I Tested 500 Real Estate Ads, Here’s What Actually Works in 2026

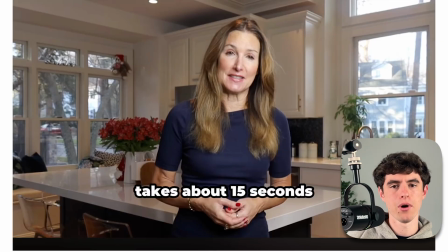(8:17) Just answer a couple of questions below, click the button. It takes about 15 seconds.
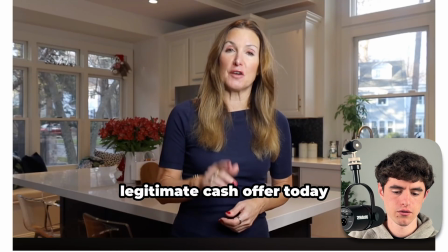(8:21) And we will give you a fair, legitimate cash offer today.
Adding in some urgency and scarcity as well. So we're going to give you a legitimate cash offer today. So the next ad format that works really well is the founder ad.
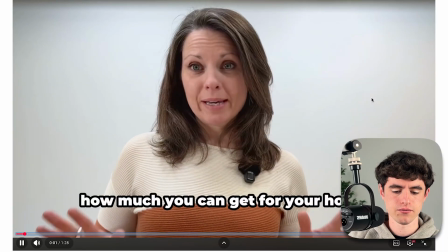(8:35)
So let me show you what that looks like.
When it comes to knowing how much you can get for your home, I only trust one hack.
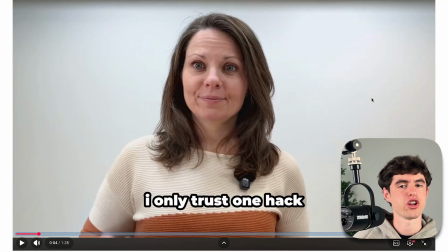(8:41)
Okay, so there you go. This is the founder ad. Now, why this works is because the person in this video, by the end of it, you're going to see is the person that you're going to want to actually speak to on the call. So if you're a realtor, recording yourself and using the founder ads are by far the best method. Now, we also obviously broke down the hook here.
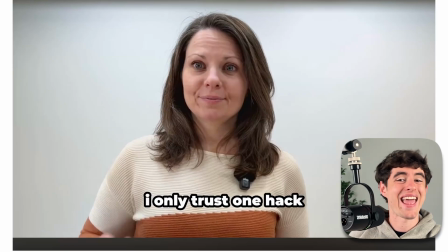(8:58)
As you can see, within the hook, we broke down some pain points, and this person, the supposed trusted authority, only trusts one hack. And so what is that hack? That's the question that the viewer asks themselves, and then they will continue watching the video.
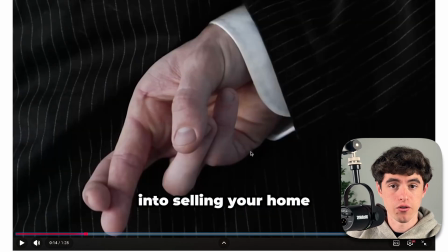(9:12)
As you can see, we also implemented some B-roll, some visuals as well that are just associated with the script, just to make it an easier visual process and make it that much more relatable,
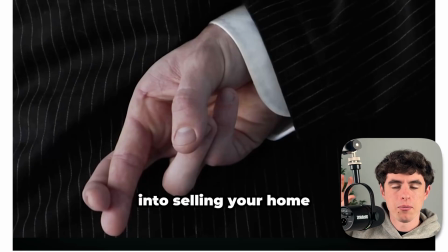(9:25)
understandable, and it can deepen the consciousness of the actual viewer and their pain points. So now it's going to, in turn, increase the probability that they click on the ad and actually land on the landing page because they're visually seeing their pain in real time. And lastly are the testimonial ads.
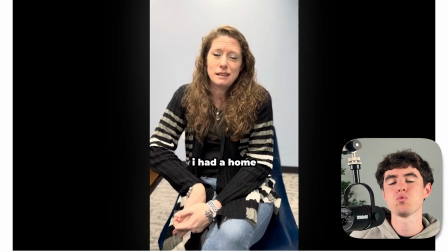(9:43)
So let me just show you that as well. Before we get into the breakdown, I just want to say that these ads are best for bottom of funnel prospects, meaning the people that are the closest to actually selling their property or obviously buying a home,
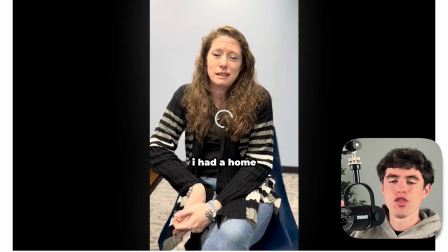(9:55)
depending on the ad you're running. For this, it's going to be selling a home. And the reason for this is because these people need the most amount of trust. And if they can see somebody who's been through their exact situation, can see how they went from a current situation that resonates exactly with what the viewer is going through,
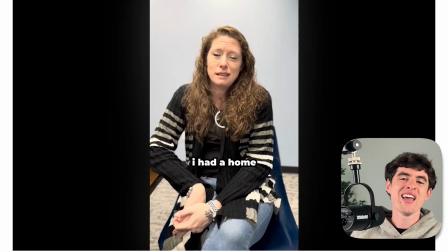(10:14)
and then how they got out of that through a easy, streamlined, low friction process, it makes this a dream scenario for them and psychologically makes it basically a no-brainer and does all of the heavy lifting in the ad for you without you having to do anything. Literally, this is raw content. It's the easiest to edit, and yet it performs the best.
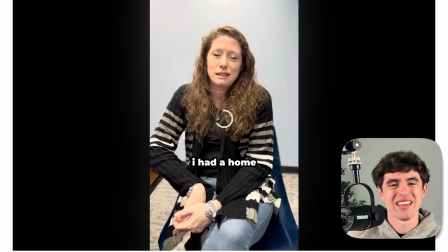(10:33)
So let's just go and break it down. It's using the exact same hook, story, close framework. So let's go.
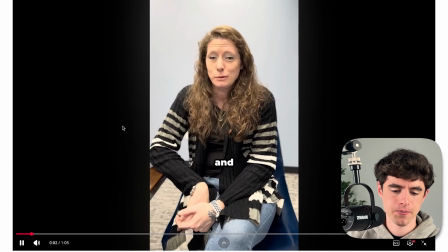(10:38) I had a home that I was trying to sell and it was stuck in probate court. I don't think I could have did it without them.
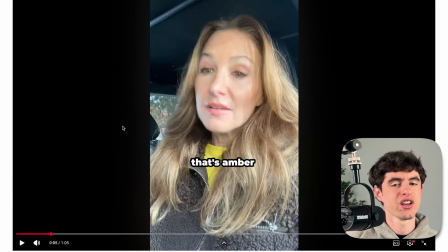(10:45)
Now, this hook was a little bit different because, yes, did we have a pattern interrupt? Yes, but how we did it is through resonation. We resonated with the ideal client profile by explaining what their situation was and how they got out of it within the first 5 to 15 seconds.
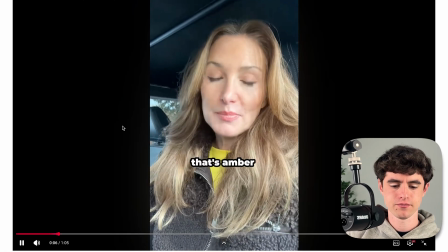(11:01)
And then from here, now we're going to go into the story.
That's Amber. She'd been dealing with probate for months before she found us.
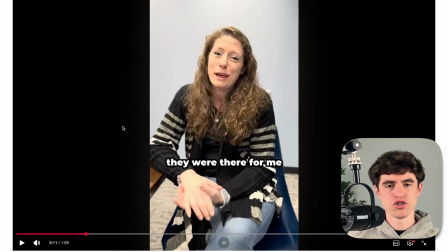(11:08) Here's what happened.
Okay, so now as you can see, here's the story. So we just have obviously the actor that's representing the company and just clarifying, hey, she'd been dealing with probate for months.
Here's what happened.
And for the story of the ad, the story section, all we do is let Amber speak.
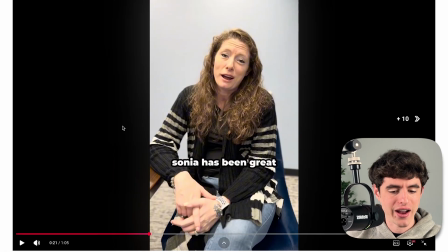(11:24)
And on top of that, you can also, just as a little hack, you can add in other people that have gone through probate as well,
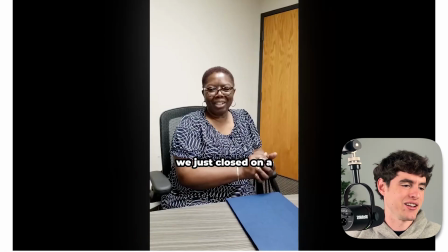(11:30)
or the similar situation, just as like basically just stabbing and twisting the knife. It's like just overkill. It's like, all right, we see that now there's multiple people in my situation. I've seen they've gone through a stress-free, low friction process. This is a no-brainer option.
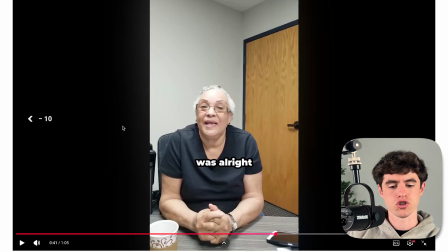(11:45)
And at the end, the call to action basically just goes back to the actor.
And it was.
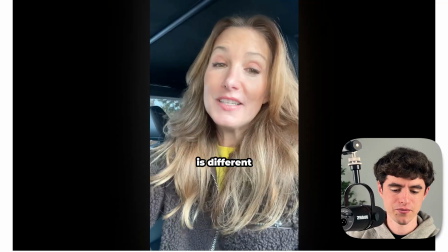(11:51) Everything is done. Every situation is different, but we operate the same way every time.
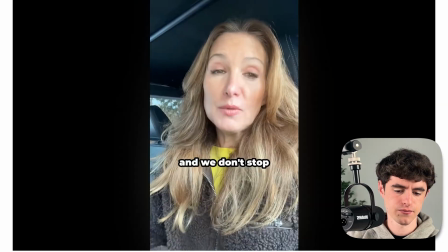(11:56) Honest numbers. We do what we say, and we don't stop until you're at the closing table with a check in your hand.
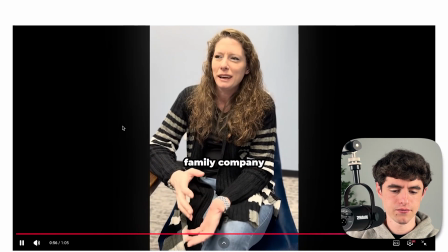(12:02) It felt more like a family company rather than a business transaction.
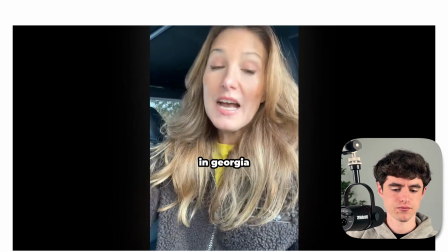(12:08) Look, if you've got a property you need to sell in Georgia, click the button below. What we quote is what we close.
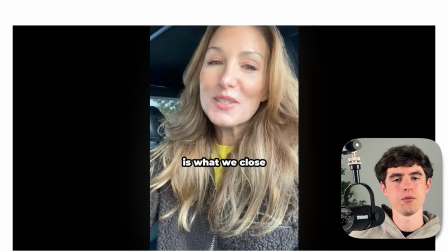(12:14)
Simple as, right?
If you have a property you need to sell in Georgia, click the button below.
All of the selling was done by the testimonial.